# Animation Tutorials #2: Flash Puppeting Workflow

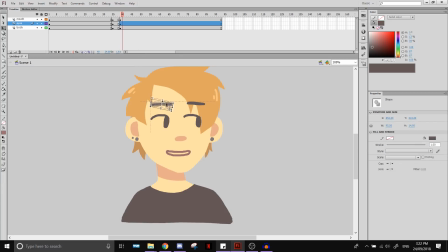I think I'm going to be doing a lip sync video at some point, better explaining kind of my process on that.
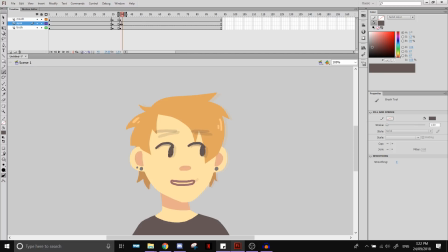Yeah, see, here I'm just redrawing the whole, eyes, because I figure it looks better than, reusing it and shaping it a little bit differently.
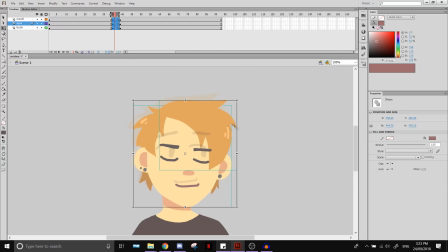I've tilted the second frame forward a little bit, even the body, even though it doesn't move so much, because I think it tends to look nicer when the whole body moves.
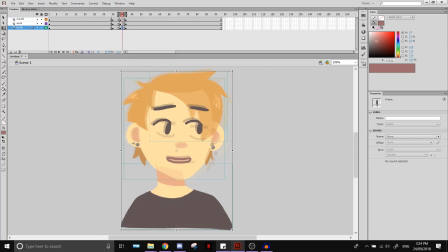Now I'm doing a little dip in the head as I blink, just to exaggerate the motion a bit more. I'm using this frame to kind of lead out of the last key,
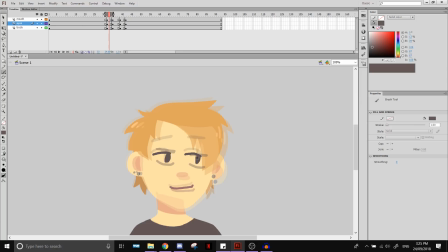So it mostly looks like the last key. The head moves the most, so it also moves the most in the in-between, and here it is just a very, very slight movement. Everything moves only a little bit, because we're easing into the next frame.
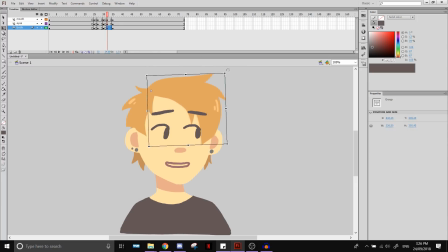Now I'm doing the secondary motion, which is what you call like kind of extra movement that moves a little bit independently of the main motion. The main motion is the blink where the head goes down, but the hair actually goes up a little bit as that happens because it's kind of like floaty.
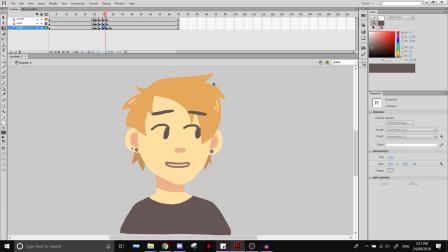And of course this is something that I usually do straight ahead, like just watch it and see if it works, and if it doesn't work I'll reshape it, which is what I spend most of my time doing here.
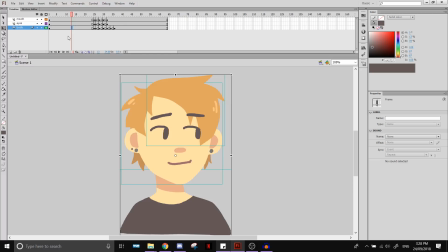Okay, so I've just done like a really quick reaction animation with the puppet that I made. Yeah, so as you can see, I mostly focused on the big body shape first,
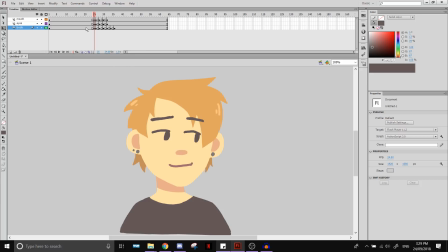because you gotta make sure that works before you go in. And I changed the timing towards the end and did the secondary motion last, the hair flick. So let's watch it in full time. Full speed. So that's how I tend to do my, like, simple puppet animations.
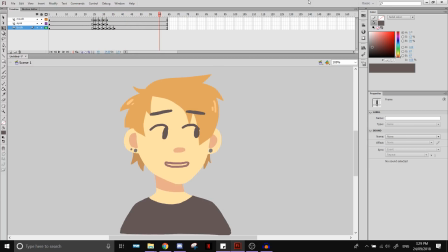It's a really, like, basic thing, and it's the way that I prefer to do it. I know that some people prefer to use symbols, but I just use groups because I think they're easy to manage, and you can go in and move stuff if you want. I didn't really demonstrate that too much, but, like, for example, with a symbol, if you go in and change something, it will change for every single frame.
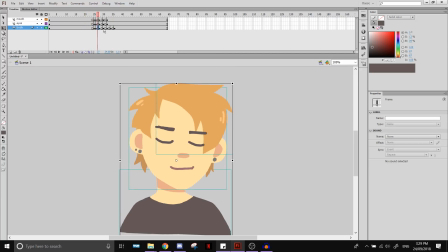For me, if I wanted to, like, go in and, like, maybe I should have done a head turn, but like if I wanted to do a head turn I would have to go switch the nose position,
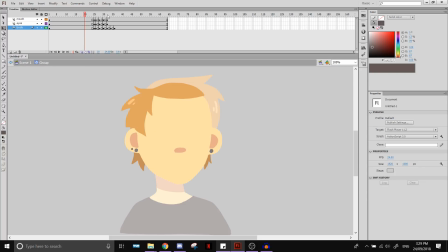but I can do that when I'm in a group, because groups allow you to change just this frame. So I've made the nose a group too, so you can just move it wherever and it doesn't really affect where the layer under it, the skin under it.
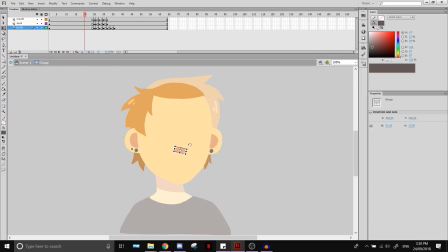So let's say I wanted to like rotate the nose. I can make this character face the other way just for this frame if I wanted to. I can even go in and change the hairline a little bit if I want to make it like seem like the perspective is a little bit more, you know, facing the right direction.
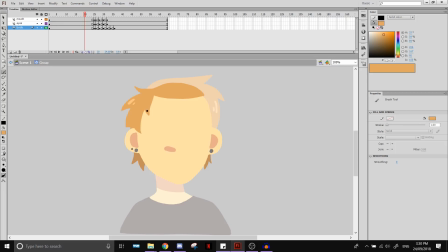Like move that in a bit. Oh, maybe select all these first.
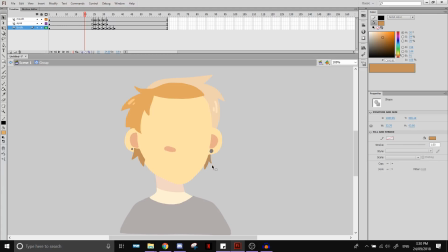Yeah, so move this in a bit, move this one out a bit by drawing on it. And actually the chin, I would probably redraw, or I'd just flip the model at this point.
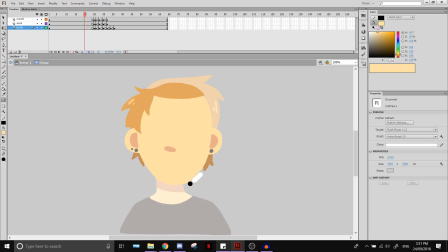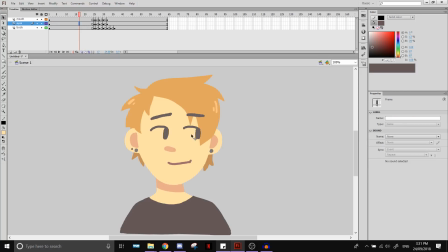So like if I did this, and I moved the face, and the mouth,